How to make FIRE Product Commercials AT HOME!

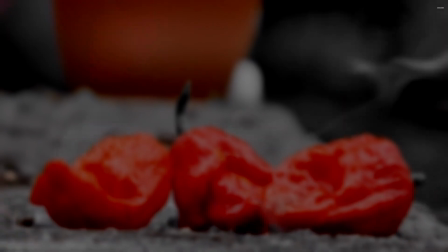today, I'm going to be showing you in depth how I made this hot sauce commercial. First, I'm going to tell you a little bit about my pre-planning process and the song and sound design work,
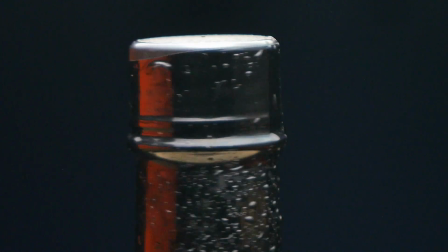and after that I'm going to go into a detailed breakdown of some of my favorite shots and shot sequences,
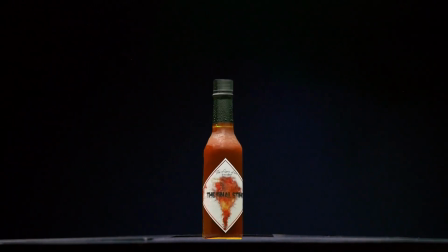showing you exactly how I lit, filmed, and edited them. First up is pre-planning.
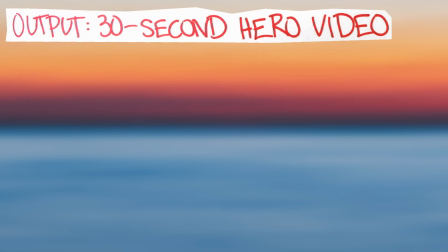The vision was for this video to be a 30-second hero video introducing my friend's new hot sauce.
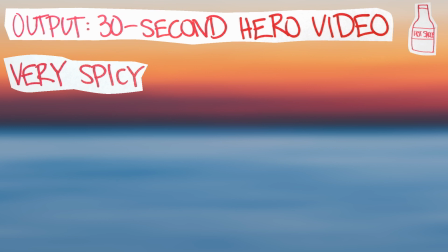This variety of sauce is very spicy, so I wanted an intense, moody look.
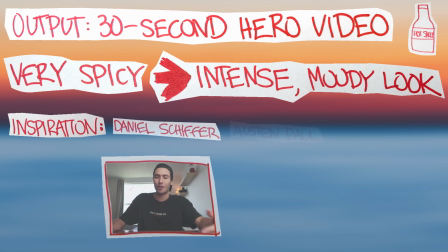For the style of this video, I drew a lot of inspiration from people like Schiffer, Austen Paul, and Parker Walbeck, whose channels I'll link in the description. In terms of the gear used, I was shooting on a Panasonic GX7 with just the kit lens, and for the lighting I used a couple of cheap softboxes that were under $100.
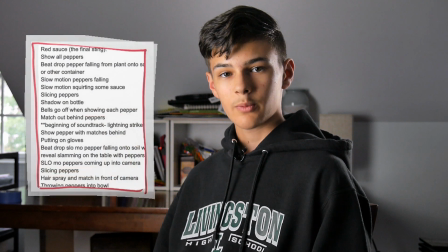Before doing any shooting, I did some brainstorming with my friend, and we created a list of possible shots, transitions, and effects. Now, this wasn't a concrete list. Some of these shots never made it to the final cut. However, it was a good way to make sure that I would have everything I needed come time to edit. Now, let's talk a little bit about the audio. The track I used for this video was actually made by another friend of mine specifically for this project, which is really cool because as filmmakers, we're always just using random songs. I think he did a great job on the track, and it definitely helped convey the mood and feeling that I was going for. If you aren't already, make sure to spend plenty of time picking out songs for your videos. I know that everyone says this, but the audio truly does drive the story just as much as the visuals. But of course, a song isn't the only part of the audio experience.
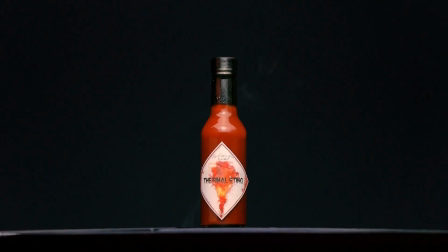For the sound design in this video, like when you hear the fire crackling at the end, I used Artlist's sound effect library. You don't have to use Artlist, but you definitely do have to incorporate some decent sound design into your videos if you want to make them pop.
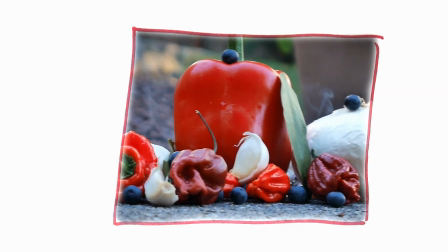Good sound design makes for a really engaging video and can help sell some of your shots, transitions, and effects. And now I'm going to dive into a few of my favorite shots and shot sequences, showing you exactly how I lit, filmed, and edited them. First up is this lightning effect at the beginning. The goal of this shot is to create suspense and interest without yet giving away what the hot sauce bottle actually looks like.
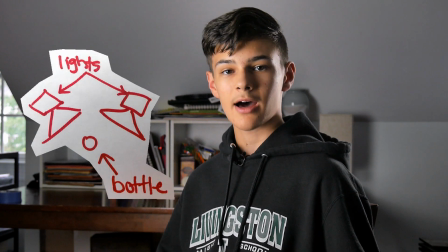So for my lighting, I placed my softboxes slightly behind the bottle and on an angle, which creates something that looks like this.
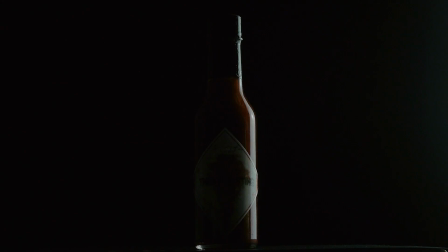Then I started rolling on my camera and turned off each light independent of the other, and then both together. This way, in post-production, I could take still images from the clip with different lights on and off, and cut and fade them together quickly for a lightning effect.
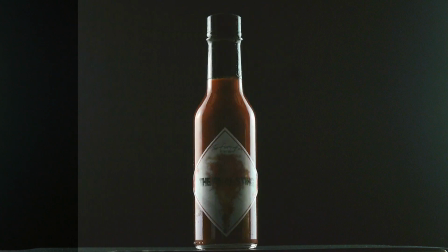In terms of the color grading, I brought the highlights up to make the sides of the bottle really pop,
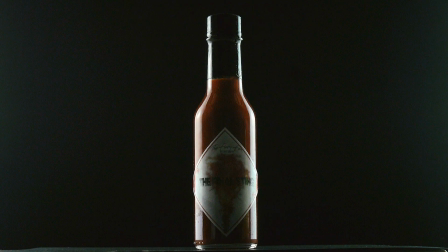and then brought the midtones and shadows down, so that way you can't easily see the label of the sauce. Another cool effect you probably saw sprinkled throughout the video is the smoke coming out from the hot peppers and the bottle. I really like the look of this effect, and it's actually quite easy because it's 100% in camera.
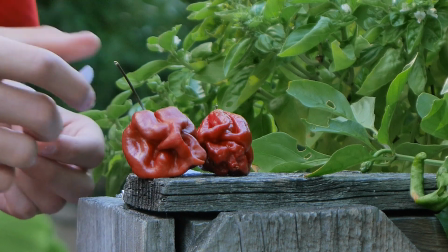To do this, we crumpled up a piece of paper and put it behind the object being filmed, then lit it slightly until it turned black and started to emit smoke. When there isn't too much wind, it actually kind of looks like the smoke is coming from the object itself. Obviously, you have to be careful with this one, do it outside with other people around, and have water or a hose on hand. You're not trying to actually light the piece of paper on fire, but this does accidentally happen sometimes, so of course, be careful.
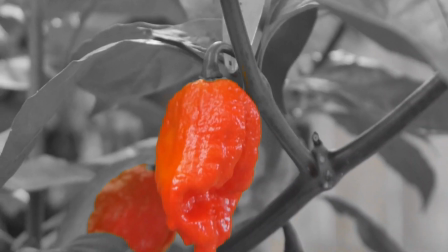Another spicy effect is on the beat drop of the song when a pepper is cut from a plant, falls, and is engulfed in flames. Once again, most of this was done in camera since I didn't have an easy way to get my hands on some green screen fire.
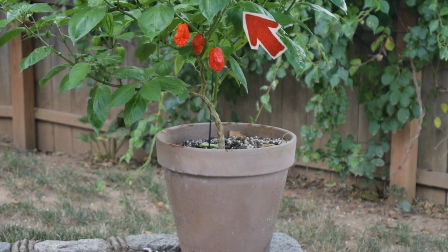For this shot, we had one person actually dropping the pepper from the top of the plant instead of cutting it, since the plant only had a few ripe peppers on it and we needed to be able to shoot a bunch of attempts. Then a second person shot a flame using hairspray and a lighter just as the pepper got to the bottom of the frame.
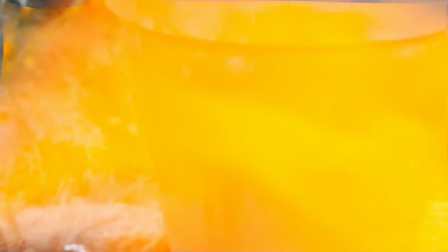The trick here was to make sure that the fire filled the entire field of view for at least a couple of frames, that way it could mask the transition from one shot to the next. The timing and framing took a while to get right, but in the end, I think it turned out really well.
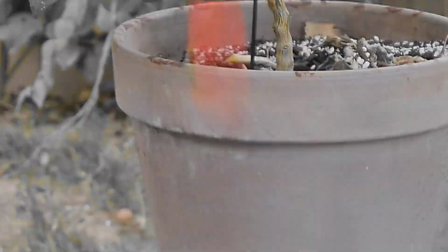And then in post, I masked around the fire to create a nice transition.
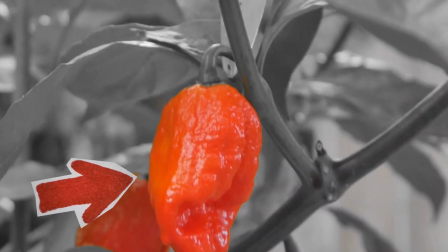Also for this shot and a few of the other ones around it, I desaturated everything except for the color red to draw attention to the hot peppers. Another shot sequence that I really like is this spinning sequence.